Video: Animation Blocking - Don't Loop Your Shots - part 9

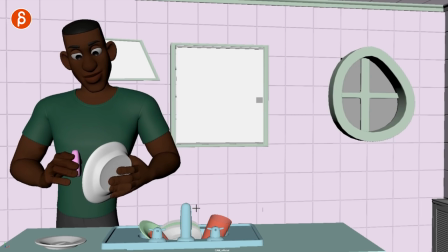[4:05]
Let's play all right falls All right, that's cool, and let's pretend it doesn't cut out and rest here and go okay Well, I got my shape here.
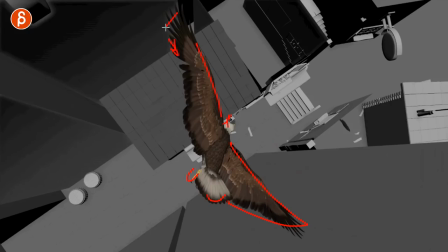[4:13]
Everything is fine. It's a nice silhouette there.
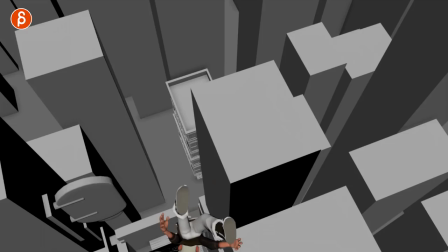[4:16]
I know everything is fine Well, let me look at the middle part and kind of start tweaking things and look at the pose and everything but again if you look at this
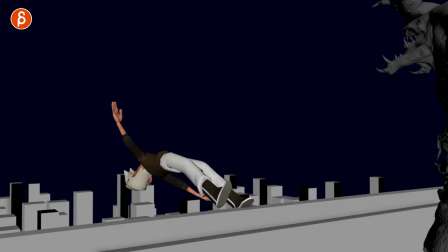[4:23]
with other shots whoa we missed this like what what was this what did I just see hmm this is actually clear
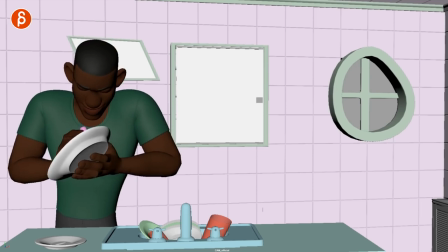[4:31]
so you're missing that beginning point same with the end bam wait what what was that did something just oh okay so open the wings and then
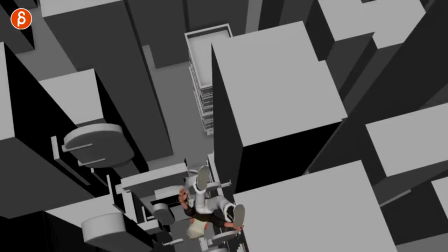[4:40]
whoa we cut into the next shot so this is the danger if you loop the shot you will miss exactly these points it's too short now you
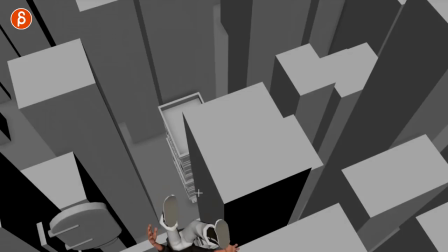[4:48]
can exaggerate this even more where i cut more out of the end of the second shot and the beginning of the third shot and then this happens now
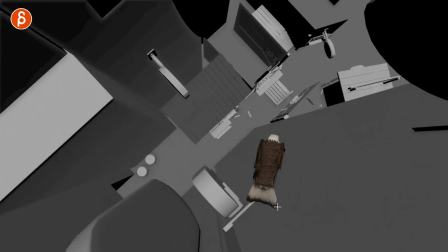[4:56]
this might be intentional you might argue well this could be kind of cool but now you have the opening of the wings and the opening
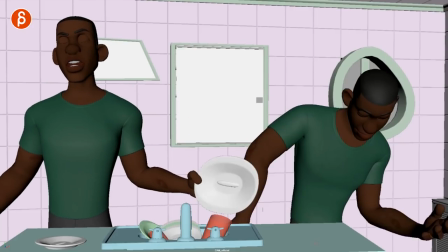[5:04]
of his arms so let's pretend that's not what you intended and this is also very cool here
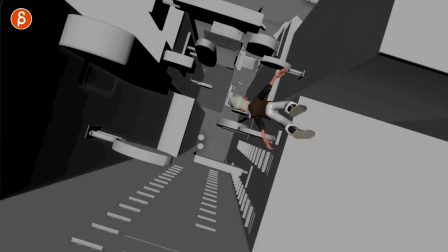[5:10]
if you have this playing like this it feels like wait a minute that's a weird interesting transition where this goes into that, wait a minute, and then the audience might be confused. So for you, you have to take your shot, sandwich it between two other shots to make sure that A, is the shot clear by itself, and B, is the shot clear with other shots before and after, because again, this might happen where you think they're connected and the audience is confused. So take other shots that you've done, if you don't have any other shot, then just create something, couple cubes or something, and do a play blast, and just add something before and after, and make it lasts a couple seconds with some kind of a strobe thing and then your actual shot comes in you want something that's you know a couple seconds length and then your actual shot and then something else that's again five to seven seconds or ten seconds if you want to make sure that the end is long enough that you forget the middle shot and it loops into it the first shot again long enough that you forget the middle shot and then it cut in and cut out of your actual shot there you go another tip hopefully it's helpful as always if it's not helpful with any questions or anything let me know in the comments if you like this a like would be awesome if you have not subscribed just yet i would recommend that you do and if you watch the whole thing till the very end as always thank you so much i will come back next week with other uploads until then and thanks for watching.